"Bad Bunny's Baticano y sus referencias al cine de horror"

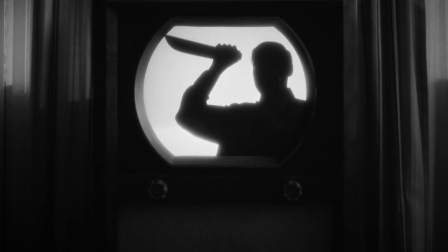Luego continuamos con el tema, con un padre viendo televisión con su hijo Y hay una referencia al clásico de 1960 dirigido por Alfred Hitchcock Psycho Y también podría ser una referencia a Halloween Pero el punto es que el padre está disfrutando de esta violencia Y cuando el hijo cambia de canal y ve a dos hombres besándose Rápido se altera y le quita el control y le tapa los ojos y cambia el canal Nuevamente el tema de la hipocresía sigue presente en esta parte del video Y a pesar de que la letra me da lo mismo,
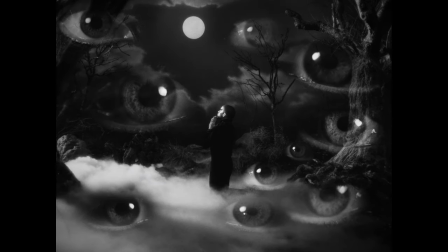aquí el motivo de los ojos se combina entre visuales y letras para tener un mayor impacto. Algo interesante de destacar es que mientras Bad Bunny reza, no tiene la peluca de Césare.
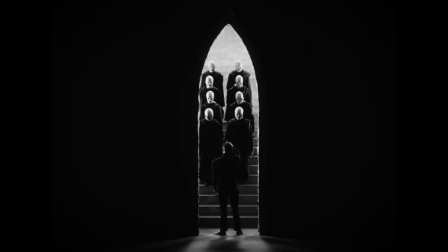Y más adelante, en una de mis tomas favoritas, vemos que se la quita.
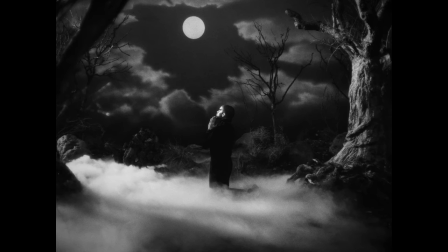Claramente diciéndonos que en esta escena se está quitando el disfraz y no es ni Count Bunny, ni Césare, ni siquiera Bad Bunny, sino Benito.
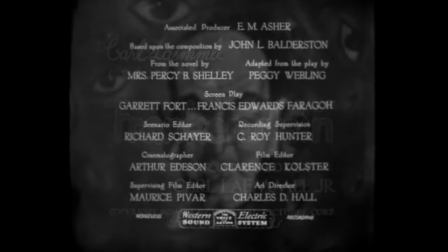No sé si los ojos son una referencia a los créditos de apertura de Frankenstein o a Spellbound 1945, también de Alfred Hitchcock,
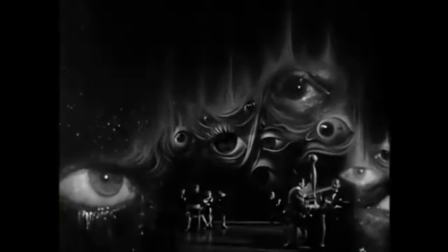en donde Salvador Dalí hizo esta icónica escenografía llena de ojos,
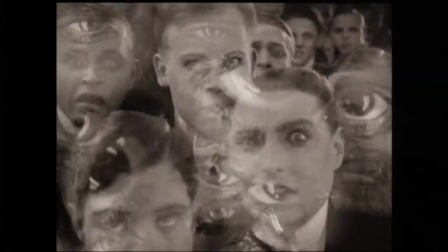pero también podría ser una referencia a la escena donde María danza en Metropolis 1927 de Fritz Lang. Y aquí estamos llegando al final del video Con este baile que recuerda a Thriller Y si vieron Wednesday,
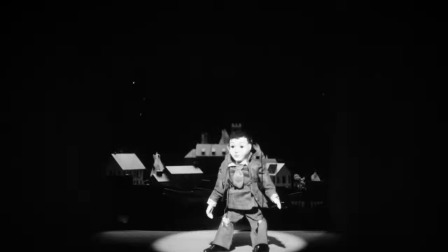también Pero más a Thriller Hasta que las cortinas se cierran con la marioneta Y
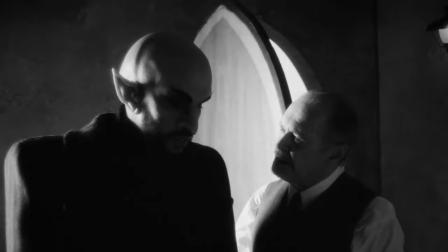después tenemos una escena más con Steve Buscemi Y Bad Bunny Que realmente no hay nada que analizar de la misma Porque está ahí, directo O sea, está masticado, ¿qué más quieres? Si me hubieras dicho una semana tras que yo iba a hacer un video dedicado A Bad Bunny Te hubiera dicho, tú estás loco ¿Por qué tengo nada en contra de él? Es porque yo lo que hablo es de cine Y este video Es un video cinemático Muchas referencias al cine de silente Muchas referencias al cine de horror De los 30 y los 40 Y para mí como cinéfilo Como alguien que le apasiona este tema Fue bien gratificante verlo Y espero que este video haya sido Instructivo para ti Que hayas aprendido algo Muchas películas No es que las vayas a ver Pero por lo menos sabes que existen Si no lo sabías Y aprendiste un poquito más Si el director de este video musical No hubiera visto estas películas No hubiera tenido esta influencia Jamás en su vida este video hubiera quedado así de brutal Cool verlo en un video Que va a llegar a tantas personas Y que posiblemente va a convertir A personas que nunca habían visto Una película muda En prospectos Cinéfilos Que van a estar dispuestos a O predispuestos a ver más Este tipo de cine gracias a este video A mi me gustó mucho este video musical Pero esa es solamente mi opinión Ahora déjame saber la tuya en la sección de comentarios Como siempre, si llegaste hasta aquí Por favor, considera darle like Y compartirlo Suscríbete a nuestro canal y dale a la campana de notificaciones Para que no te pierdas nuestro contenido Este fue Mac de CinePR y será Hasta la próxima